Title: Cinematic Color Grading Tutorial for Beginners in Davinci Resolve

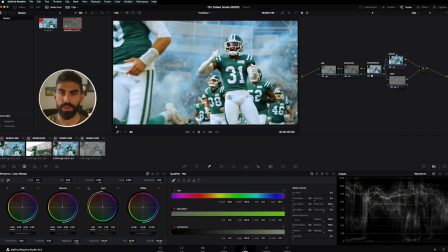(8:22)
So I think that's already a pretty good look. We scroll through our image here.
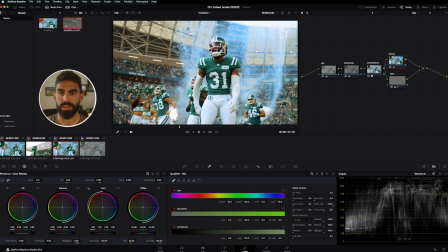(8:28)
There's also these yellows in the roof of the arena here, and I want to get rid of those, but we're going to do that a little bit later. So let's just scroll back a little bit,
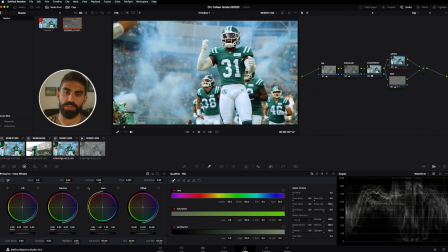(8:38)
and I want to work on this guy's jersey, because this team's color is green. Like, they're really big into green, and this isn't exactly the shade of green that they have in their logo. So I want to tweak this to be like less turquoisey and more like a true green, like you would imagine the color of grass to be.
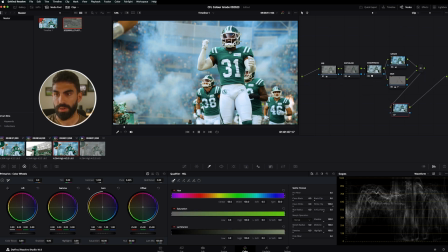(8:54)
Click right here at our mixer and then click option S to add another node. We'll just drag these all back, put this down. Let's label this and just call it greens. And again, we're going to use our qualifier, and let's select all the greens here, shift and H to see what we're actually selecting.
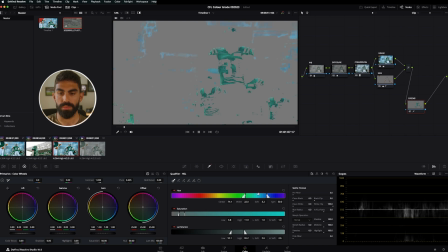(9:14)
Let's bump that over to not get the blues. There we go. Let's see if we can, how much of the jersey we can get without actually getting the people in the background.
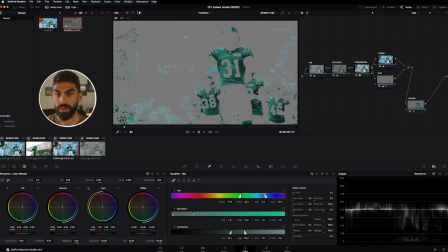(9:26)
That would be nice. But I understand they're all wearing green, so I don't feel like drawing a million masks, and that may just have to be what it is.
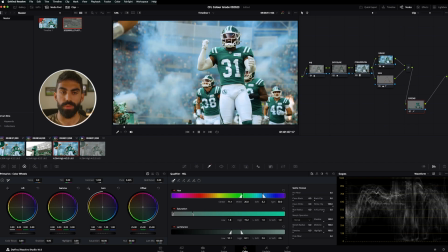(9:35)
That is pretty good. Turning the luminance down kind of eliminated all this background stuff and just gave us the greens on the jerseys here and a bit of the pom-poms and things from the cheerleaders on the side. So now let's bring the saturation of the greens up, and we definitely want to shift the hue more to be green.
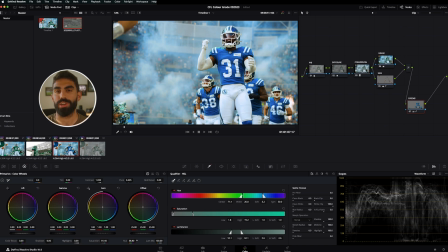(9:54)
Kind of funny, you can like just make them like a fully blue team, just completely change who's playing. We're not gonna do that. Let's just fully push this into the greens. And I want to make this like less lime green, a little bit darker. So let's bring the lift down a bit. Maybe the hue shift is a bit too much.
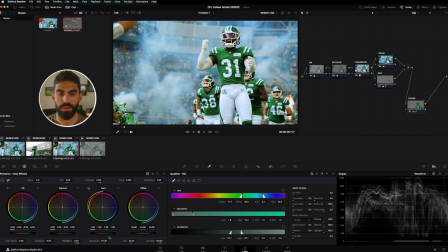(10:13)
Yeah, probably there is where I want to be. And let's bring the gain. Let's actually bring the gain down a little bit as well. There we go. So you can see what the jersey looked like before. Kind of blue now that I'm looking at it. And what they look like after, which is like a much truer green in my opinion.
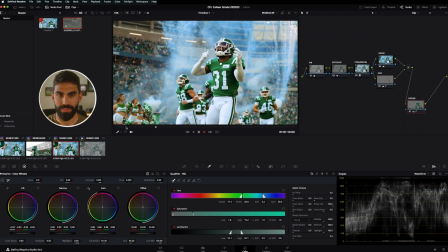(10:32)
So now we can play this clip through. We got the player popping off the background and the greens.
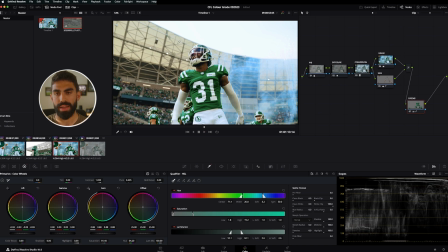(10:39)
And like I said, I don't like how this roof has like a beige tint to it. That is the natural tint of the roof. But I just think that it draws away from the player as he's standing here with it right behind him. So let's Option S to add one more node. And we're going to call this yellows.
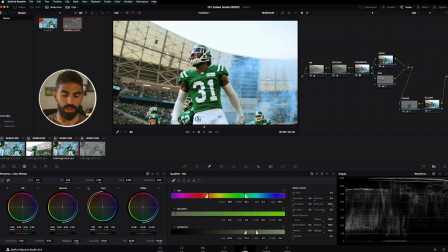(10:57)
And once again, we'll use the qualifier. And we're going to qualify these yellows. So Shift and H to see what we're working with here.
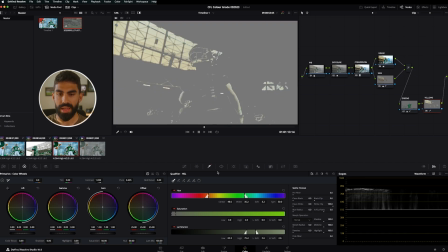(11:03)
And that's pretty good. Let's just click this little plus thing and select some more areas to make sure that we've got everything in.
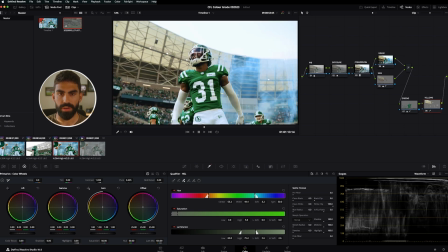(11:15)
That looks pretty good to me. We have the yellows on his arm even. And it's like, it feels like there's like some yellows all throughout the shadows in this shot. So we're going to tweak those. And let's just bring the saturation on them down so it's more white than it is yellow. And you can see here, we went from yellow to white.
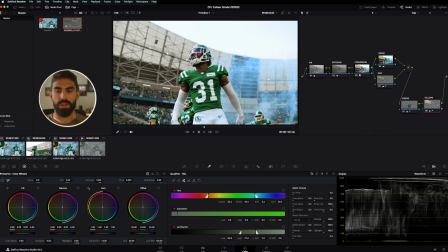(11:36)
And this to me really just draws your eye in on the blue smoke in the background and the green jerseys and gets rid of all the other colors.
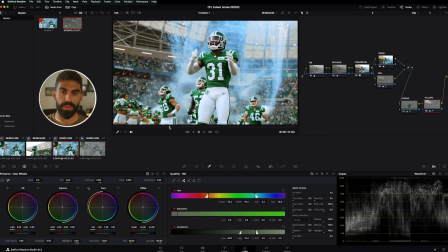(11:45)
And that's what I want. I want you to focus on this player and nothing else. And by eliminating those distracting colors, we're doing that.
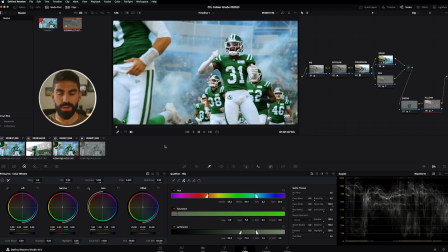(11:52)
And with this node tree built out, this is the final shot that we have. And you can see how that compares to the original one I did. I ended up doing it pretty similarly both times.
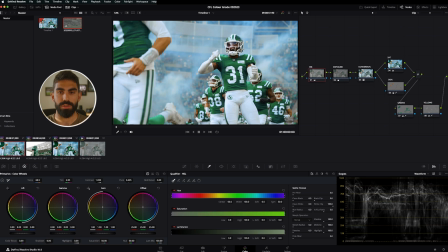(12:08)
I actually think that my second pass, the greens look better than I did when I wasn't recording, just kind of like giving it a shot so I'd have something for you to reference. So yeah, good on me.
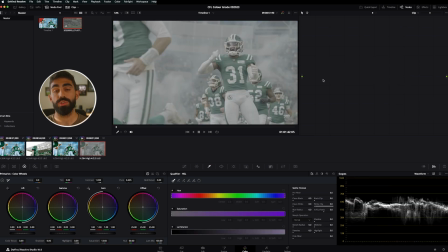(12:20)
I think that looks really nice. And now let's do something similar, but using a Rec 709 LUT that is built in to DaVinci Resolve.